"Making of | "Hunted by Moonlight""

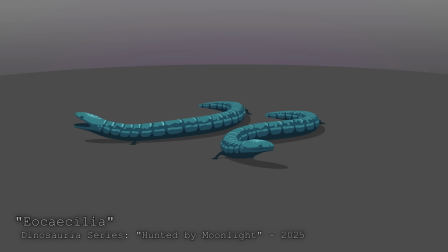(12:15)
Eocecilia is a superbasal one, found in the Kayenta Formation, that still has its tiny little legs.
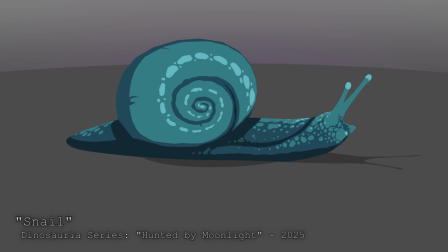(12:24)
Next, we have some snails, which were unironically one of the most enjoyable creatures I've had to create for this whole series.
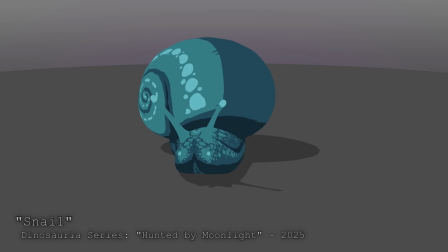(12:31)
There's something genuinely wonderful about lovingly recreating an animal so regular.
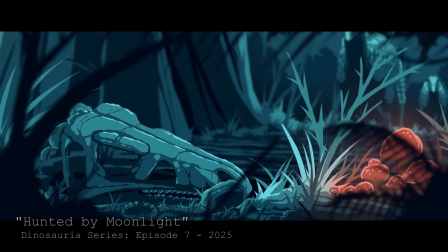(12:41)
And finally, in the film we see the remains of a Scutellosaurus, multiple Ceratosaurus, and a single Kayentasuchus.
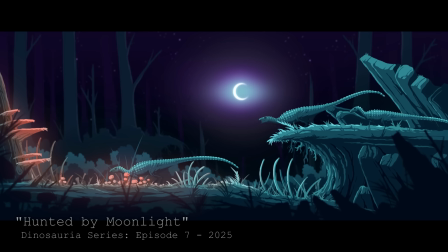(12:50)
I really wanted to include one of the Kayenta Formation's crocodilomorphs in the film,
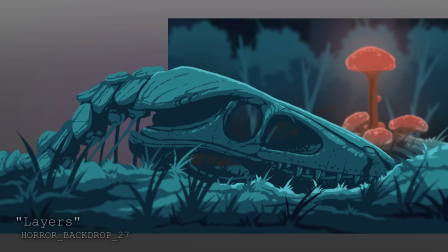(12:56)
but couldn't find an excuse to properly feature one within the confines of the story.
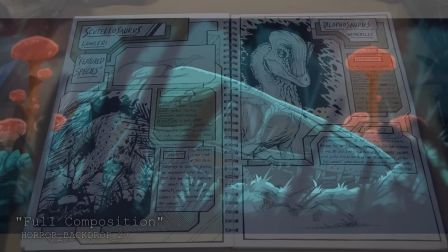(13:03)
Unfortunately, a small, simple Kayentasuchus skull cameo was all I could really squeeze in.
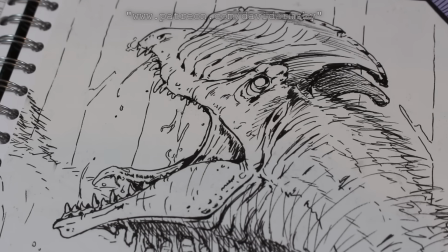(13:11)
Before I move on to the next segment, I just wanted to say that if you want to support the Dinosauria series, please check out my Patreon page.
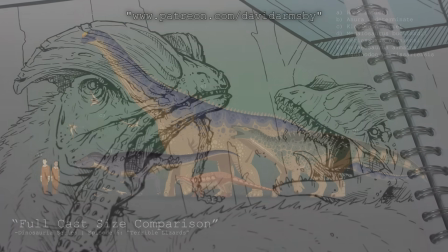(13:19)
Not only can you read the sketchbooks I've been showing off in this video,
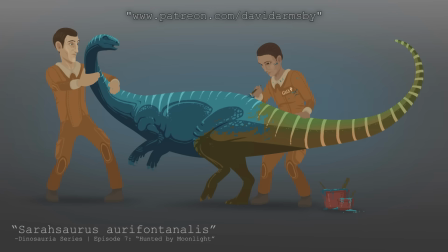(13:22)
but I also post weekly updates on my progress and renders, like the ones on screen right now.
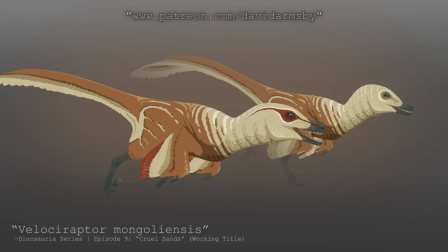(13:29)
Thank you.
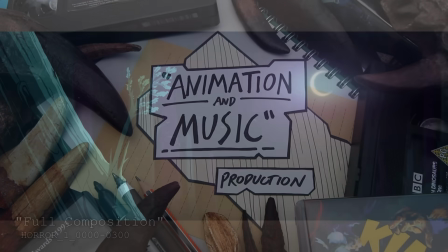(13:39)
I create these films using a mix of 2D and 3D animation.
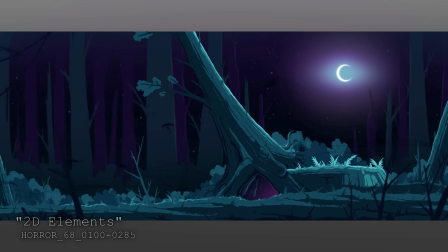(13:43)
The environments are 2D elements which I paint in Photoshop, and the characters are 3D models that I animate in Blender.
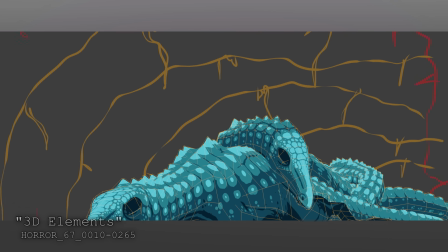(13:51)
People call my animation style cel-shaded, but that's not really correct.
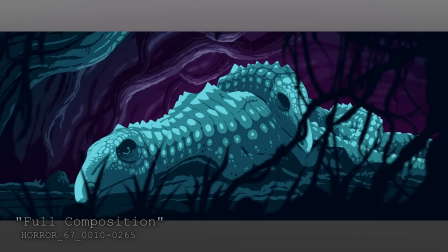(13:55)
My 3D models actually aren't shaded at all.
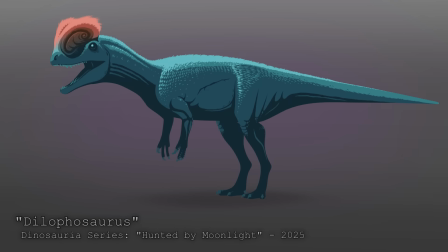(14:00)
All the light you're seeing on this Dilophosaurus, for example, is fake.
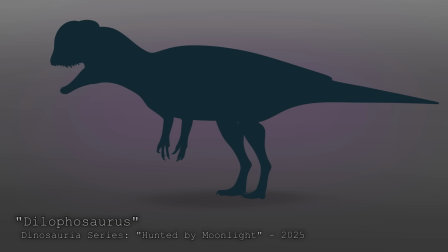(14:05)
It's a texture which has been painted directly onto the skin.
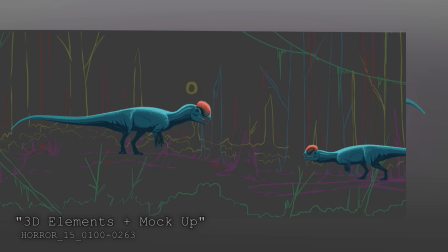(14:11)
The great thing about this approach is that it blends these 3D models into the 2D backgrounds very well.
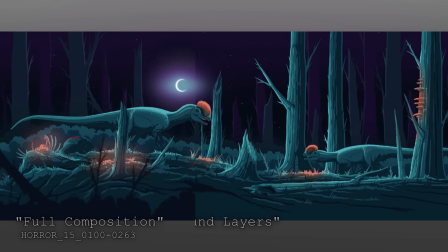(14:18)
The downside is that the lighting on these characters is totally fixed.
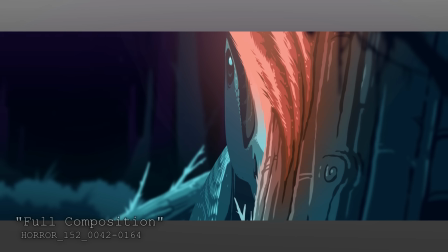(14:23)
I can't really relight a character without at least partially repainting it.
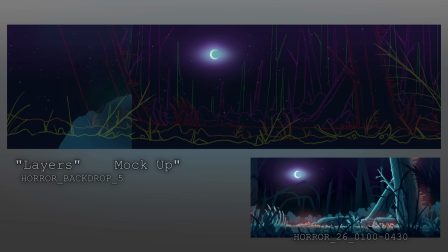(14:30)
Light and shadow are key parts of this film's aesthetic,
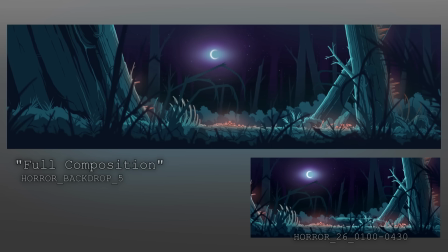(14:34)
and to help combat this lighting limitation, I created multiple skin variants for each character.
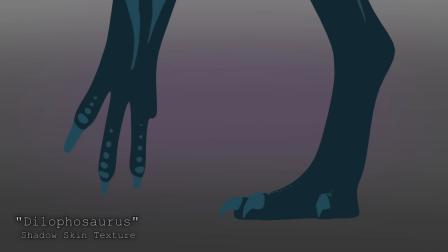(14:41)
Each character had at least a shadowed skin and a brighter skin.
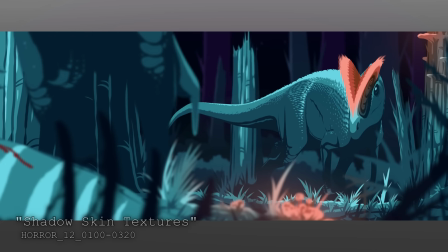(14:45)
The shadowed skins were used for most of the film, and the brighter skins, which were more detailed, were used for select shots. mostly close-ups.
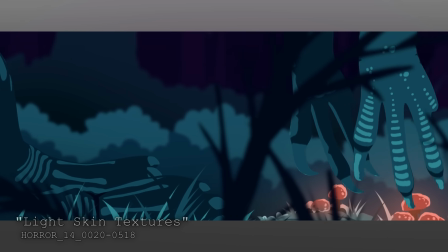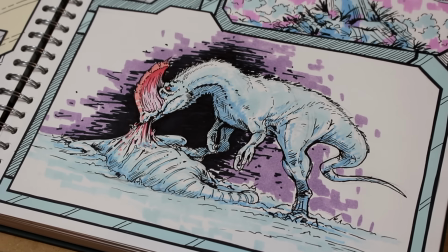(15:01)
I think the most immediately striking thing about Hunted by Moonlight are its colours.
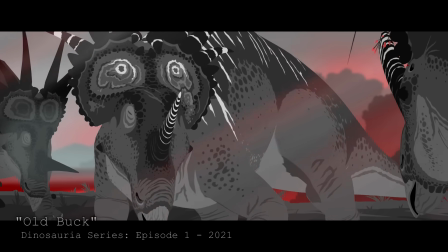(15:08)
I absolutely love playing with strong, heavily stylised, unnatural colours in my films, and the Dinosauria series is no stranger to this.
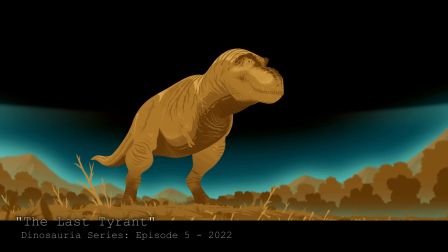(15:18)
But I wanted to take this a little bit further with Hunted by Moonlight, with its use of blues, purples, and pinks.
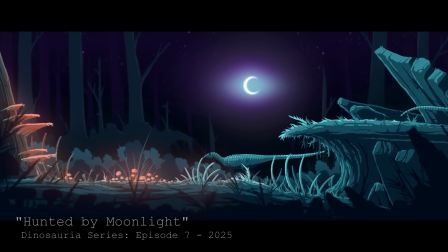(15:26)
These colours don't just add to the heightened reality fairy tale vibe, they also serve the story.
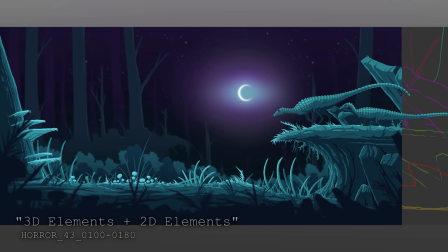(15:33)
This film is set at night in a spooky forest, and these blues and purples are cold and dark.
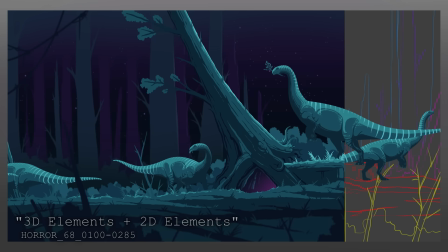(15:39)
The brightest parts of each scene are directly illuminated by the titular Moonlight.
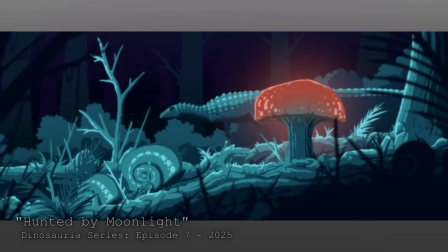(15:46)
The pinks in this film purposefully clash with this colour scheme.
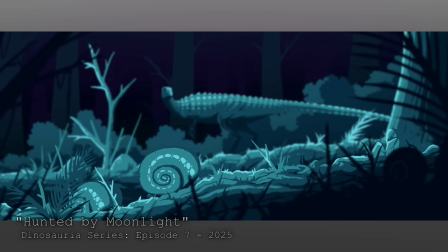(15:51)
They're a little ugly, they're a little toxic, but it's where your eye is drawn to.
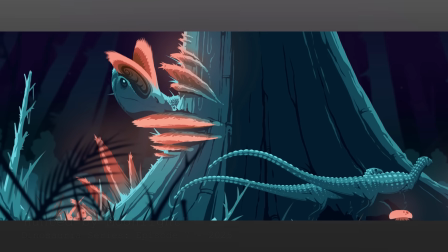(15:56)
These pinks represent anything and everything dangerous and alluring in the film.
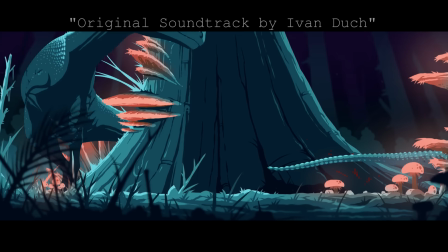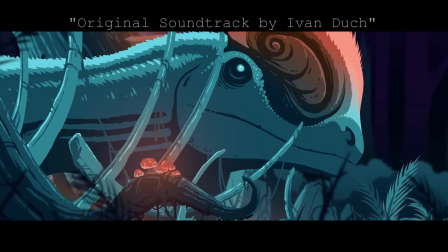(16:11)
The original soundtrack of this film was created by Ivan Duch, and I love this soundtrack.
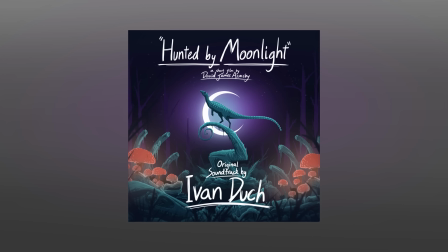(16:19)
It's incredible.